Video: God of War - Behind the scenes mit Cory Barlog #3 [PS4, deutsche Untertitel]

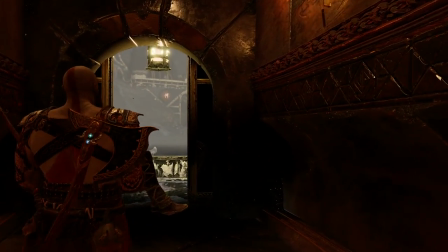At one point it was just on a spline and it just felt awkward and weird,
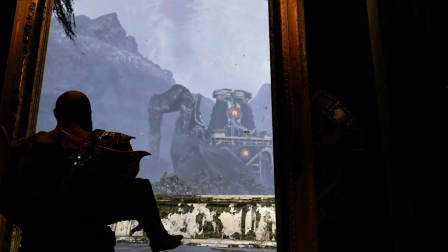and Jitrov was able to kind of really dig in and figure out a way to make it a bit more smooth. And when you come out
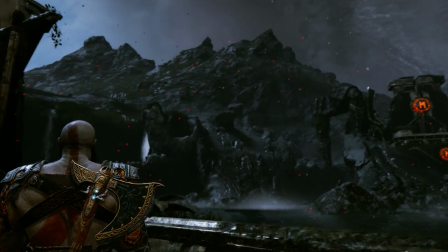here, the world has changed. You know, the red storm, as we're calling it, which is the epicenter right over their house,
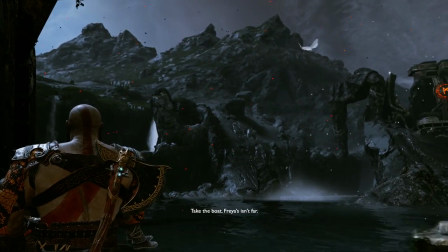is off in the distance, and you kind of have this weird, almost bluish gray haze everywhere.
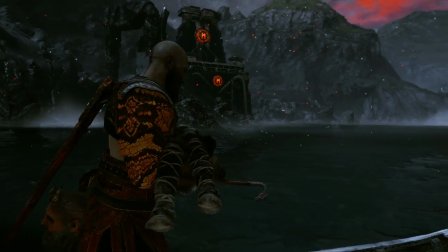It's the world is reacting to this imbalance. The world is reacting to Loki being near death, right?
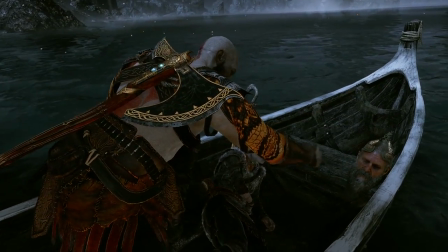And at this time, you don't know he's Loki. Spoilers! And at one point,
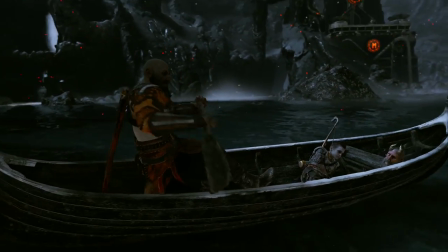my initial pitch for this was this was going to be the only time Kratos was
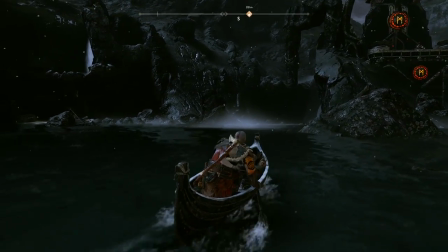going to be brave. This was where he was going to actually tell Atreus everything.
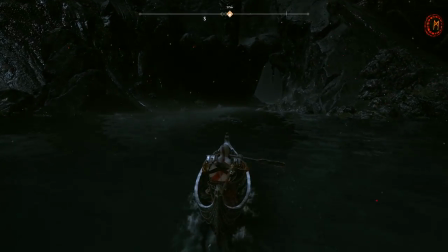He was going to unload it all because he had a captive audience who actually wasn't going to judge him or speak back.
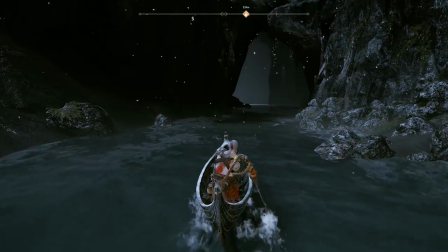But then Mimir was there, So I realized, like, you know what? I don't think this is very good.
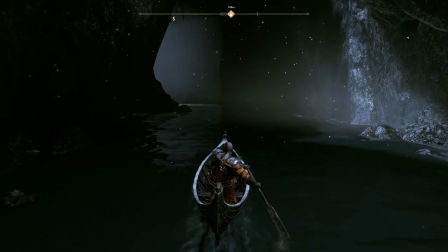And the writers kind of pushed back on this one, and they were right. This was the time to be silent.
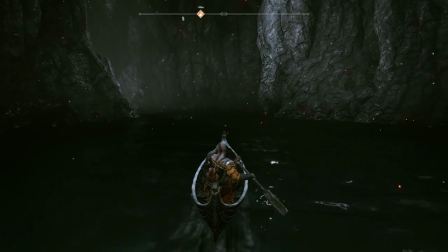This was the time to force the player to look at the unconscious body of Atreus, you know, and have a little bit of conversation from Mimir.
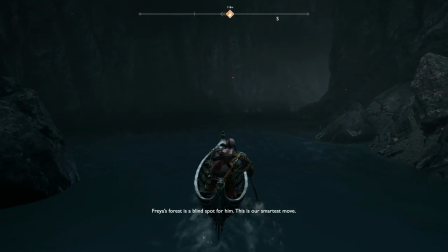Bear's forest is a blind spot for him. This is our smartest move. And if anyone can heal him, it's hot.
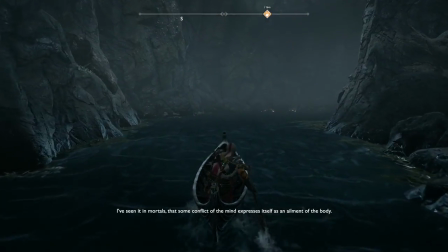And it was very intentional to draw this out from the beginning.
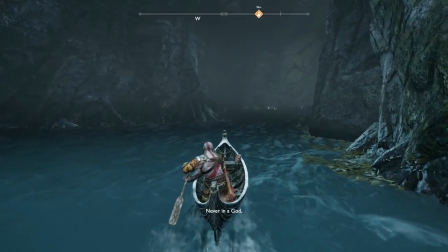I wanted this sequence to have that little itch in the back of your head to go, wait a minute, what's going on here?
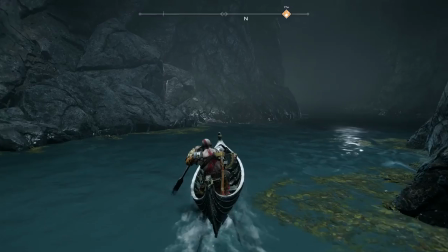And then when you get to Freya, when you start thinking, wait a minute, did he just say, am I going where I think he says he's going?
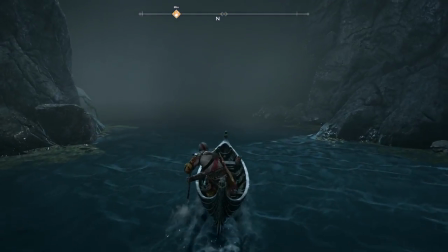Wait, is that happening? And then you just build up that anticipation.
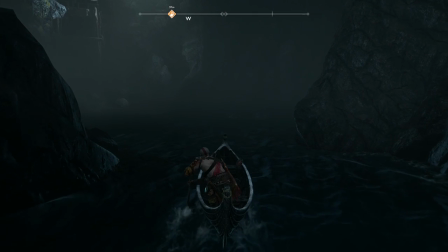And I felt very strongly that we could carry this to 15 or 20 minutes and really build it up to appreciate the crescendo of that moment to actually get the blades.
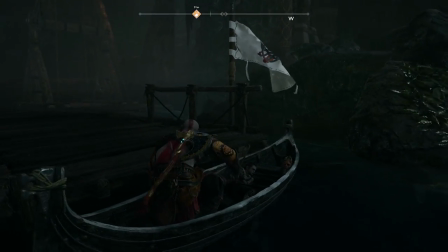A lot of people had said, you know, let's just fast travel. This takes too long. It's boring.
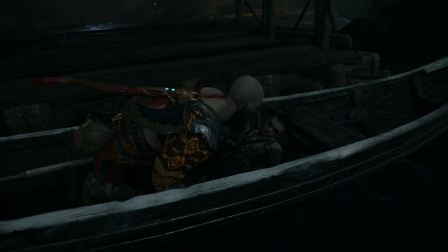And, you know, at the time, they were right. It's just gray box. And, you know, it did take a long time to boat, and there was nothing to look at.
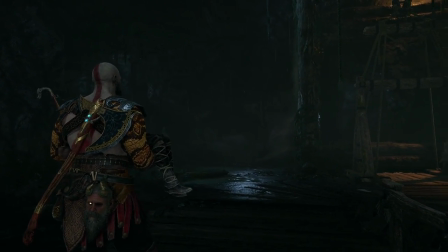There was no music. It was very aggravating. And I think it, you know, is a testament to their faith that I kept saying, no, no, no, no, no, no.
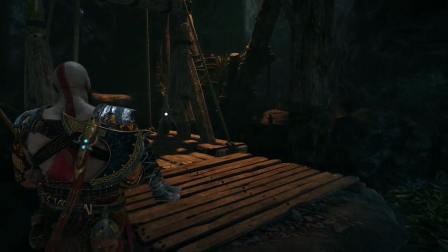We are not doing that. I love this little extra animation that they did.
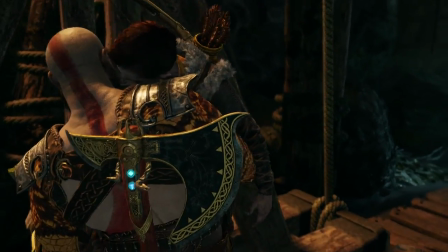Just resetting Atreus. His head just collapsing on his shoulders. And then resetting here.
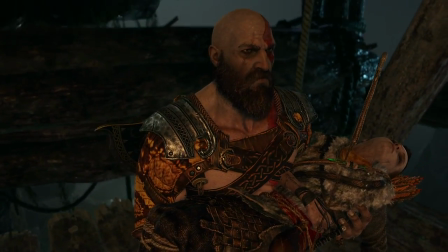And now you're forced to just look at, like, he is doing everything he can to steal himself.
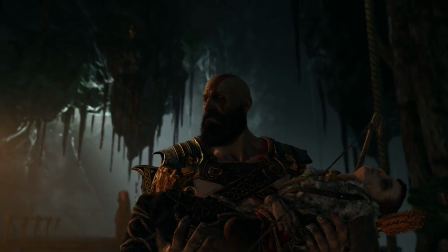Somebody just called the servant. Like, he is not an effusive, you know, emoter.
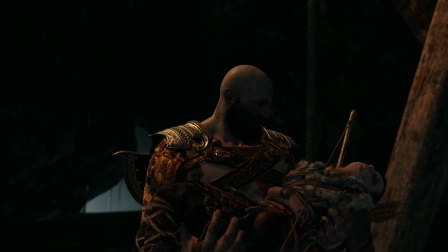But this right here, this kind of... He can't fight this.
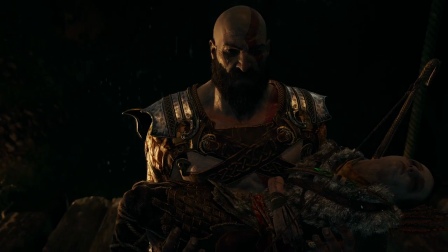He can't stab it. He can't defeat it. He simply has to figure out the logical, smart move out of this.
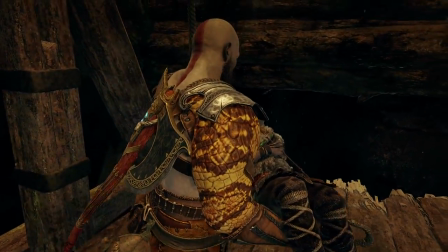And the emotions that he's trying to suppress right here because of what he's grown up.
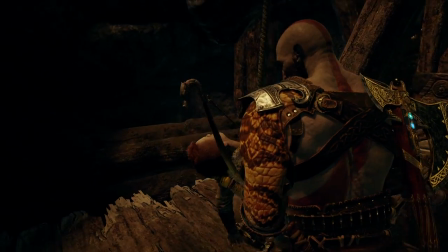The way he's grown up is just, you know, he's like a caged animal at this point. He doesn't know how to deal with it.
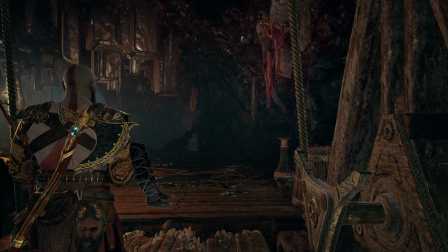It was awesome that we were able to get a lot of that across.
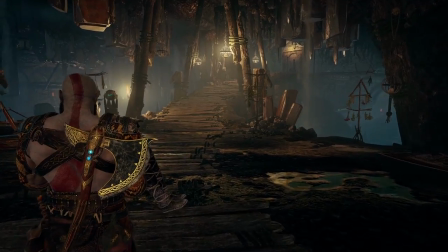Like, it's so intentional that every step, you know, we're not letting you sprint.
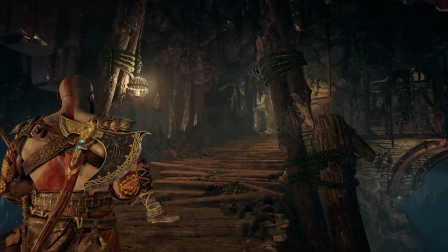We're putting you in this walk, and we're forcing you to deal with this. There's potentially, we had hoped, a tiny bit of agitation from the player, and that agitation is desired.
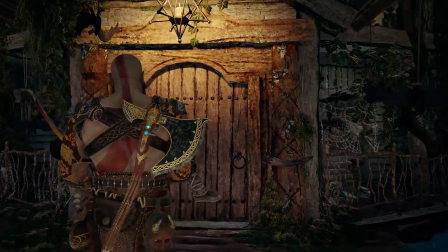We want you to feel tense, right? And feel a little bit like Kratos.
Open the door.
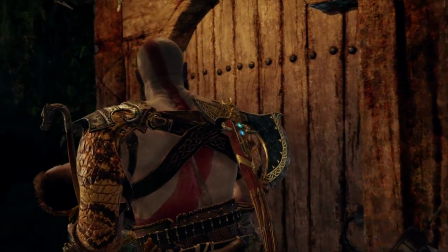We need your I love her line response. Woman, do you hear me? It is urgent.
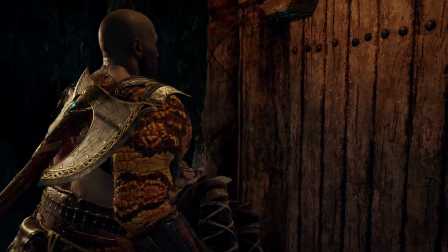I'm still a god. Go away. The boy has fallen ill. Freya!
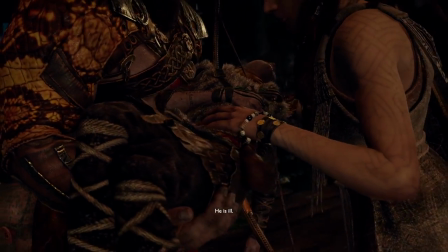Oh, I love her character. It's so good. This was an early on scene too.
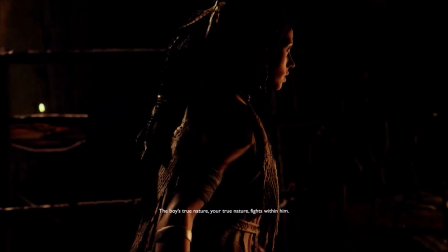We shot this when we didn't have everything fully worked out as far as the spaces, and then had to reshoot a little bit to ensure that we got everything correct.
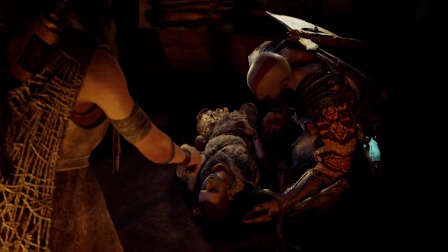But they were utter professionals in this sequence and nailed the performance.
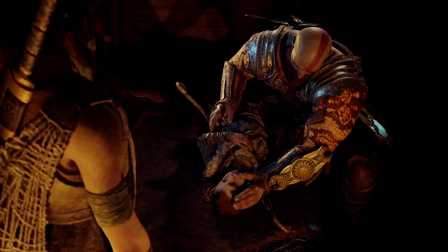Sunny, excellent at being passed out.
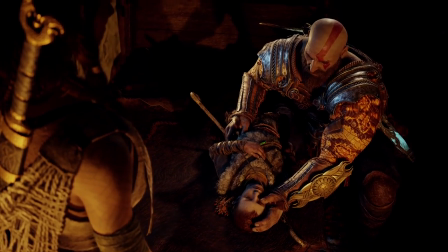Will you help me?
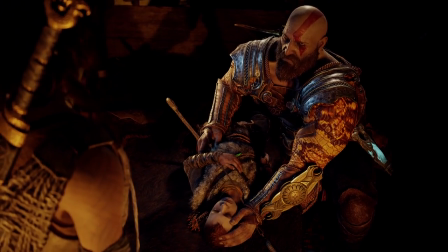One thing that everybody was worried about was the fact that you could switch armors.
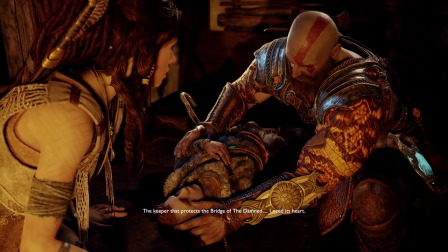So that in every animation or every cinematic, you could have all these different armor pieces, and they felt it was going to be distracting.
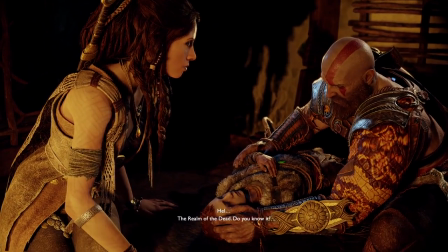But I personally thought it was great that it felt like when I see that in
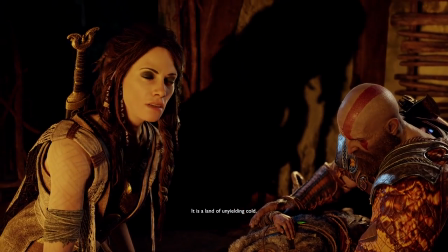the game, when I actually play a game and I've made all these choices and then I'm in these story moments and I see the choices reflected on my character,
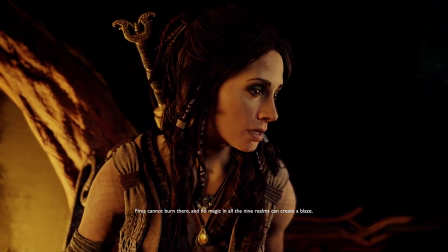it's awesome. That's part of the magic of games.
All the nine realms can create a blaze. As for the dead, your frost axe will be useless.
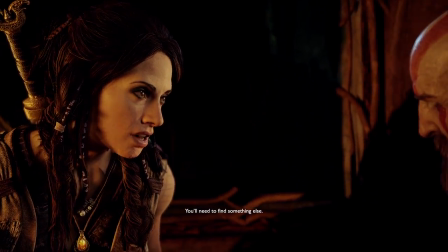You'll need to find something else.
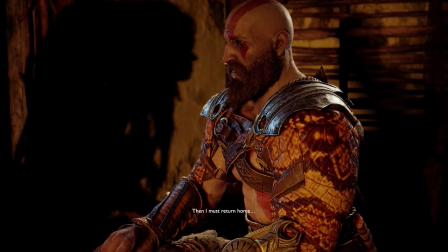Then I must return home.
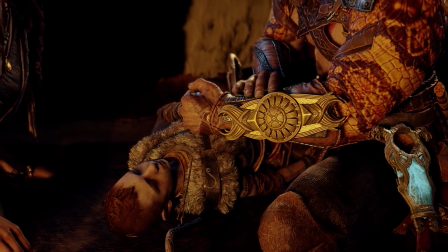The people past, I swore, would stay buried.
It's interesting because everybody has secrets, right?
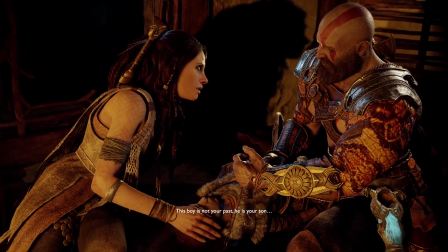She's advising him, care about your son, focus on him, don't worry about the secrets of the past.
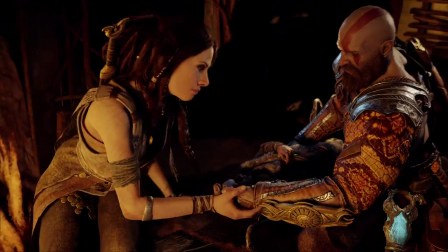But I mean, she doesn't go anywhere without her sword. She can't draw it. She can't use it.
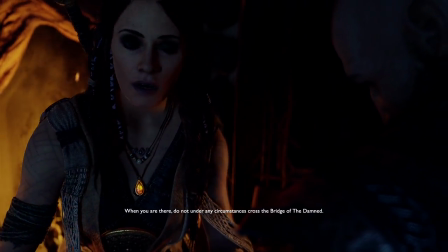Odin has prevented that, but she still maintains the veneer, the secret.
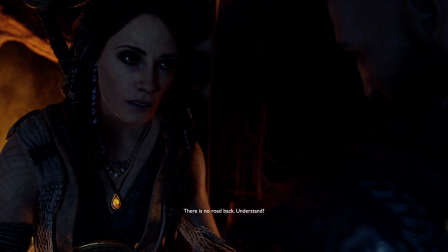It's like everybody's got something that they're hiding.
Boy.
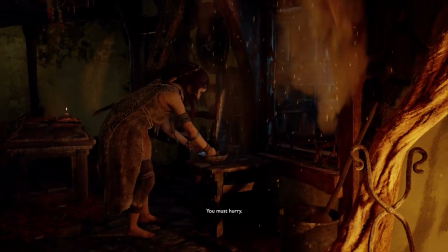Himele, you must hurry. Through my garden, there's a path leading to my boat.
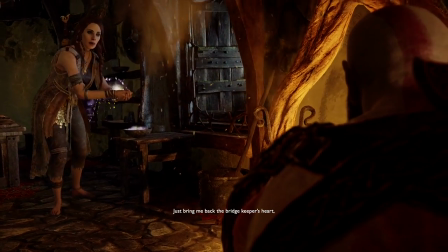Take it. Return home. Dig up your past. Do whatever you need.
And what's interesting, she's wearing a necklace that actually says Balder in runes.
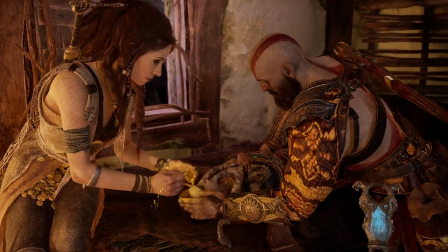So early on when you meet her, if somebody is eagle-eyed and they make a screenshot, they're actually going to be able to see that. We had a physical
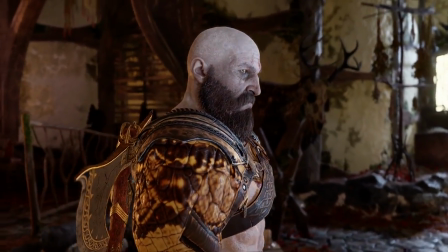necklace for the Witch of the Woods made for PSX.
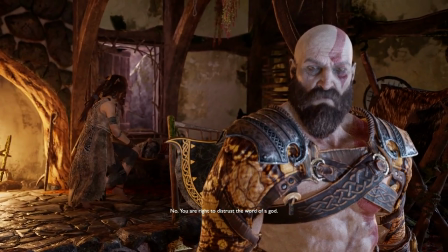And we were all so busy, we didn't realize that the necklace said Balder on it until we were standing
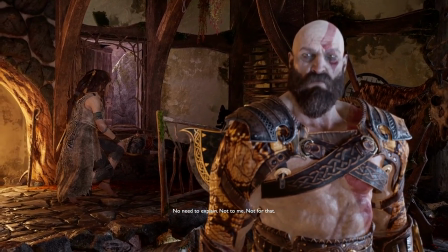looking at it at PSX and realizing if somebody takes a photo of this and goes home and translates it,
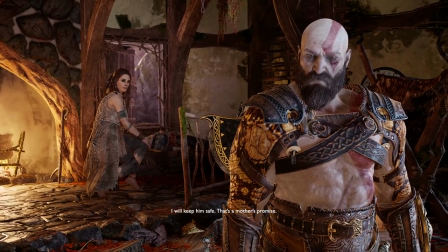they're going to see that the witch's necklace says Balder. And nobody noticed. It was like Kojima wearing the Death Stranding shirt before he announced Death Stranding.
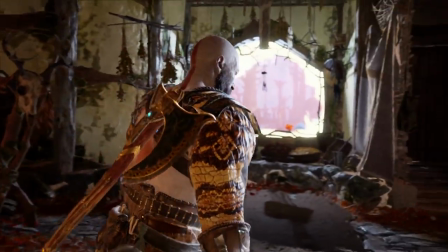Super meta, and nobody caught on. I was very thankful for that, because that was a big mess up on my part.
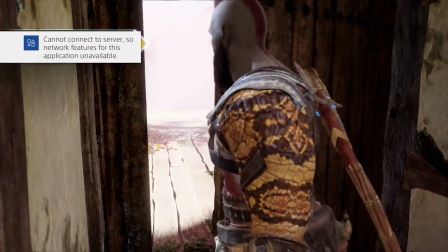So now this is another one where at this point people were like, all right, it's been, you know, we did a cinematic, we did all these other things.
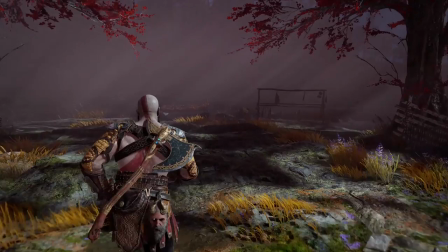Maybe we should just warp him there. I'm like, no, no, no, no, no. This boat ride is so important for his development.
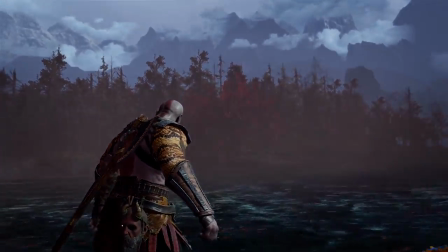Do what I must. Leave me be.
And it was like, you take Freya's magical boat, and the boat just knows where to go.
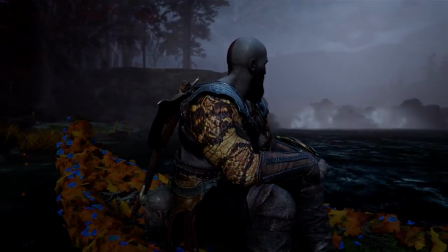It takes you off, and the storm begins. And as you're getting closer, you've already seen the indications of the red storm, and now you're going to go into the heart of the storm, right?
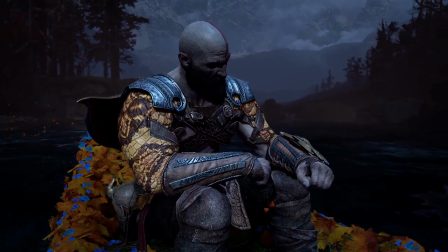And this is to really represent what's going on inside of Kratos.
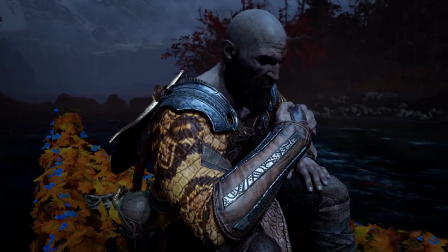This is a physical, external representation of the storm that has been going on inside of him forever, right?
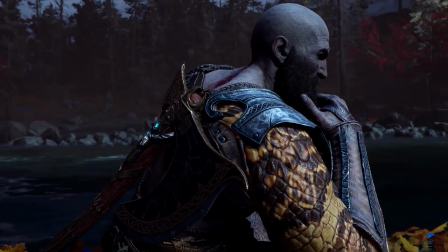And this moment, everything about this moment is about a pivotal character shift for Kratos.
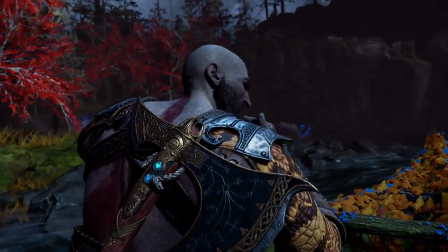His entire life, the entirety of the seven games that he's been in
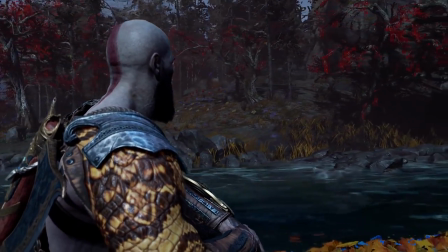previously has been spent blaming other people for his problems, taking almost no responsibility for anything that he's done.
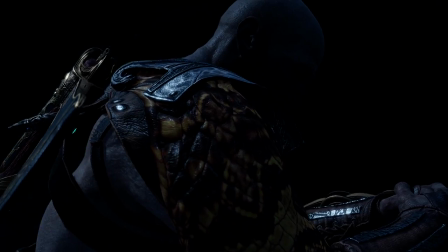In fact, the only acknowledgement of it is saying, I will do things for you if you erase the horrible things that I've done,
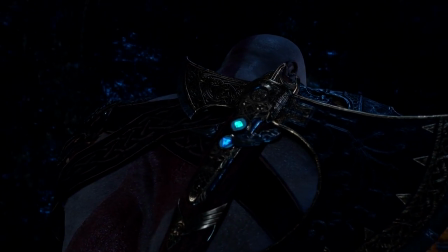the stupid decisions that I've made, which only further served to bond him in servitude to the gods.
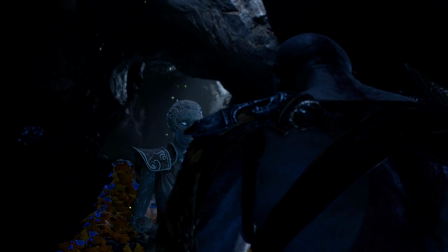Like, his inability to accept and take responsibility is the weight that has held him down for so long. And that little smug smile from Athena, too.
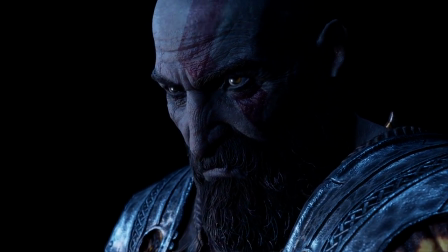He knows what he has to do, and it's like, I don't think he's ready even now.
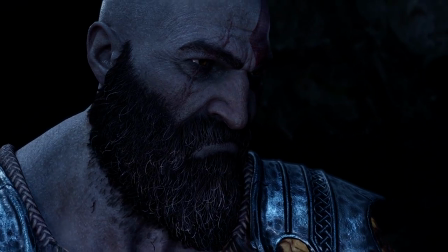Like, in this moment for me, he's still 80, 90% of the way there.
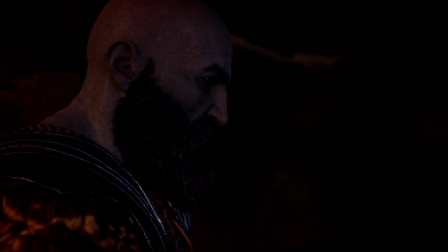He hasn't fully gotten there. And it isn't until she taunts him that he really realizes what he is,
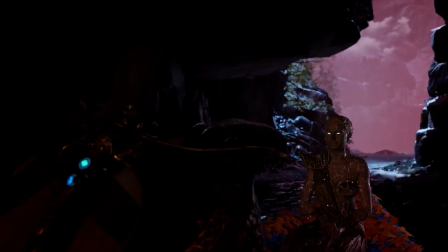who he is, and that
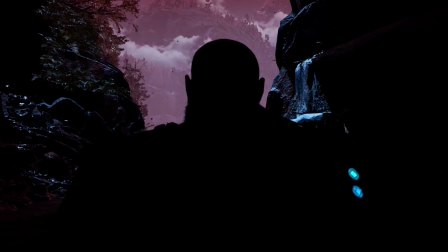the only way he is ever going to move forward is if he simply accepts his faults.
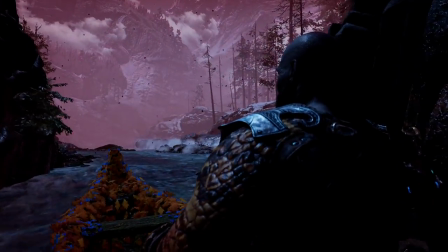Right? I mean, that's for all of us.